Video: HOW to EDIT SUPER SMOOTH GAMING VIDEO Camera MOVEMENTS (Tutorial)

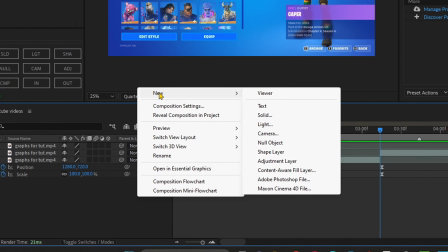(4:03)
I'm gonna right click a blank space over here, click new, click adjustment layer,
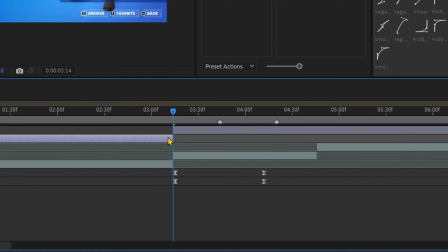(4:08)
press Control Shift D, cut, go over here.
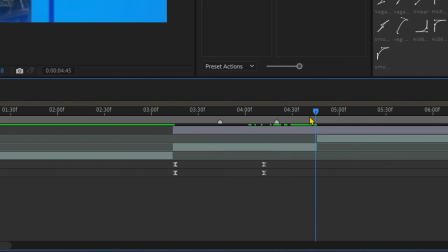(4:13)
You want it to snap, shift, and then hold your timeline keyframe and it'll snap.
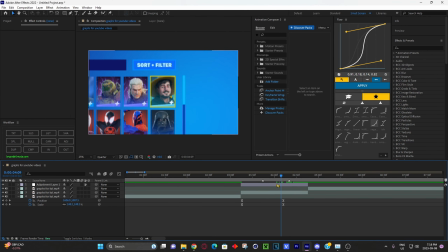(4:19)
Control Shift D and then delete. And then we got an adjustment layer. And now here's where you need Sapphire.
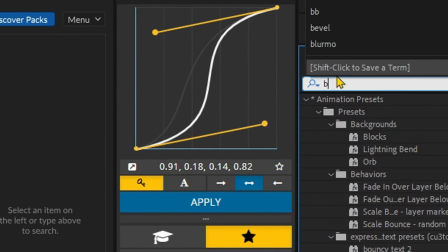(4:25)
So I'm gonna go, and then once you have the Sapphire plugin, you should have Blur Mo Curves.
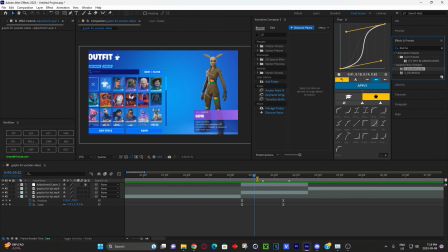(4:29)
This one. Drag that on top of the adjustment layer. Slap that on top of the adjustment layer.
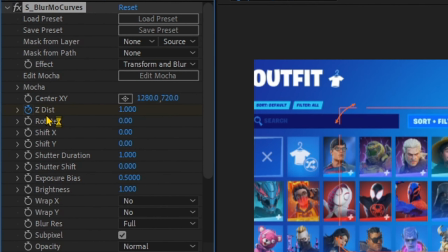(4:34)
Go to Z's. Click Z's. The stopwatch. Z's, what is that?
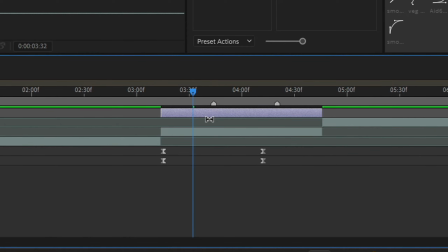(4:40)
Zooming in and out. Like I said before, you want to see the keyframe. Click U. And then this is the second keyframe.
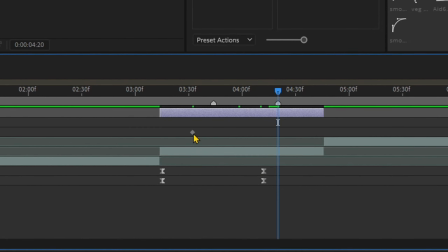(4:48)
We want it to be nice and smooth and like spread apart, not too fast, so it's easier on the viewer's eyes. So then I'm gonna put the first keyframe like right here. I'm gonna put the second one like, let's say like right here, and then I'm gonna zoom in a little bit more, because this is where I say Mr. This is where I say Beast.
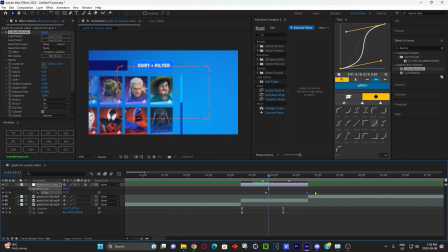(5:06)
It first zooms in on Mr. And then now I'm gonna select these two keyframes, make sure we have this beautiful graph selected, click apply.
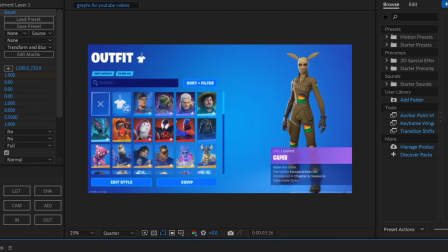(5:16) So then now when you play it back, hey, we got Mr. Beast. I love me.
There we go.
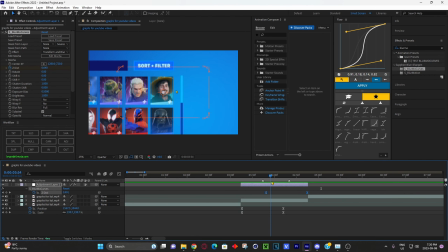(5:20) We got Mr. Beast.
That consistent movement is, see, like this is the beginning of the first animation, this is the beginning of the second animation, but since it overlaps right here, we have this smooth consistent movement, so it does not have like an abrupt stop.
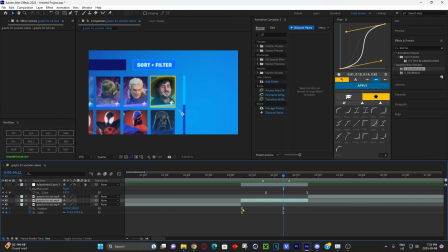(5:40)
Let me show you what most people would do. So I'm gonna hide this adjustment layer. We got Mr. We got this nice big smooth movement. What people usually do, they'll try to like match it up for this one and then zoom it in, and then, you know, make sure it's a line type joint,
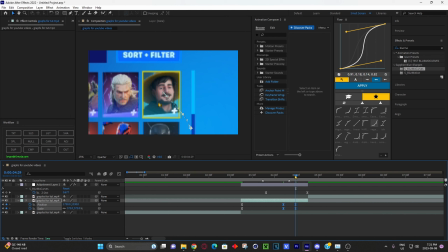(5:56)
and then since like there's no space for these two to be exactly middle over here, they'll do this, have it like this, and then it'll be like this.
We got Mr. Beast. I love me.
See how that's fast, not really smooth, not me.
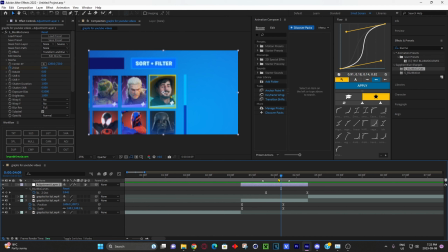(6:12)
All right, you want to get an adjustment layer and overlap it with a second one that has spread out, so we have this that smooth movement of Mr. Beast. All right, and then what I would slap on top of this to make this even more nice and smoother, I would have
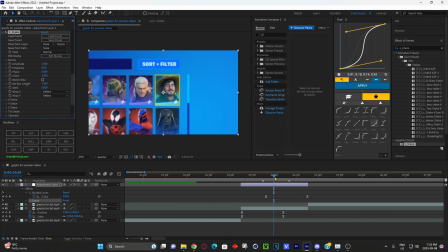(6:30)
S_shake, you know, make sure you get your S shake, put it on top of here. On default it's gonna go like this.
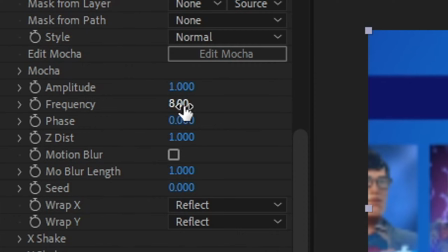(6:36)
That we're not screaming. All right, so then we put the frequency down to like, let's say like 1.
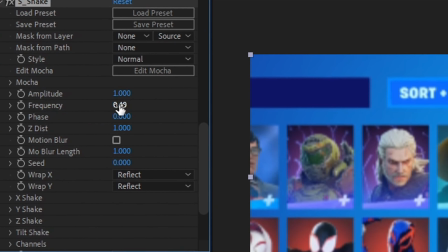(6:44)
Frequency is how fast everything movement. I put this down, and now look, now it's moving.
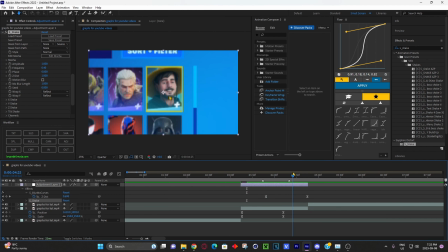(6:49) Beast. I love it.
Moving a little slowly and slightly. Amplitude is how much it's moving. Let me put the speed up so you can easily visualize it. Yeah, Mr. Speed Beast. Is up. The amplitude is 1000. If I lower the amplitude, we got Mr. Beast.
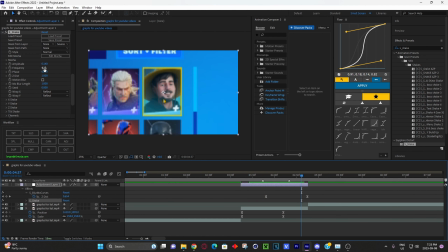(7:06)
It's not moving as much, but since the frequency is high, it's gonna be moving faster.
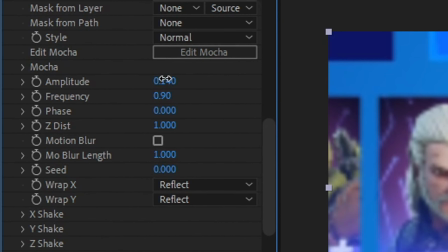(7:11)
So I'm gonna move this down. I'm gonna have this a little bit high, like 320.
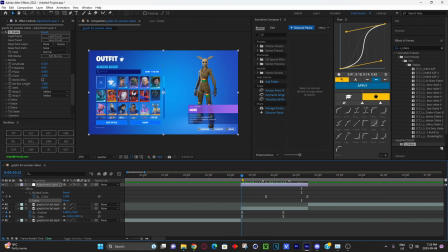(7:16)
Stuff like this.
So then hey, we got Mr. Beast. I love me.
We have that little just that little slight movement to make sure everything's like just, it just feels silky smooth, you know what I'm saying?
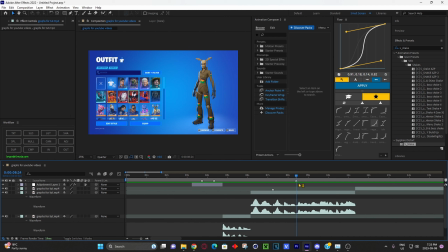(7:30)
So now for this one, I plan on zooming into each individual character, like Gwen Stacy, Spider-Man, and 2099. When I say their names, like just sliding the camera towards them.
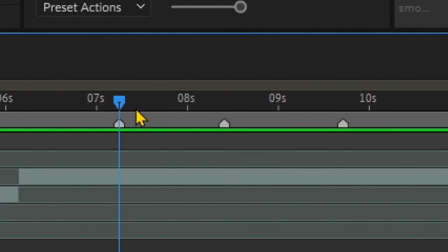(7:43)
I already added the markers, and the markers is just me saying their names: Miles, Gwen, 2099, like I did in the first clip I showed you.
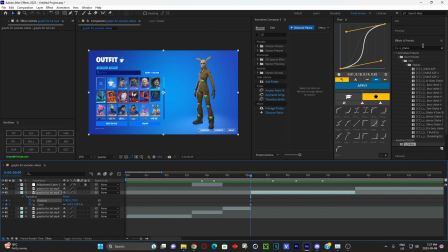(7:51)
Sometimes for situations like this, I prefer using blur mode curves.
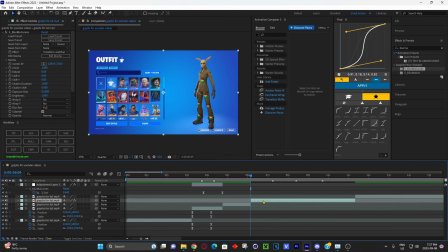(7:56)
You know, you can use the regular you could use the regular keyframes here, but for what I'm wanting to do right here,
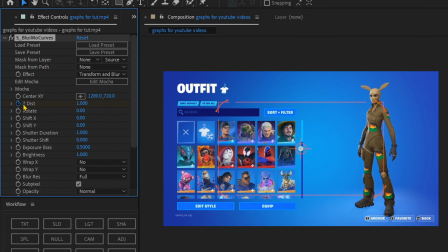(8:03)
I'm gonna use just blur mode curve, like the Z-Zist, zooming forward and backwards,
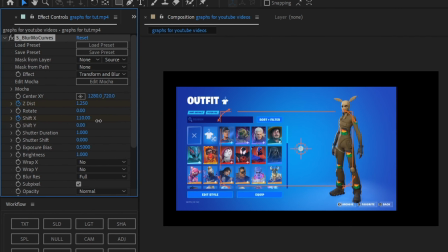(8:09)
X shift, left right, Y shift, up down.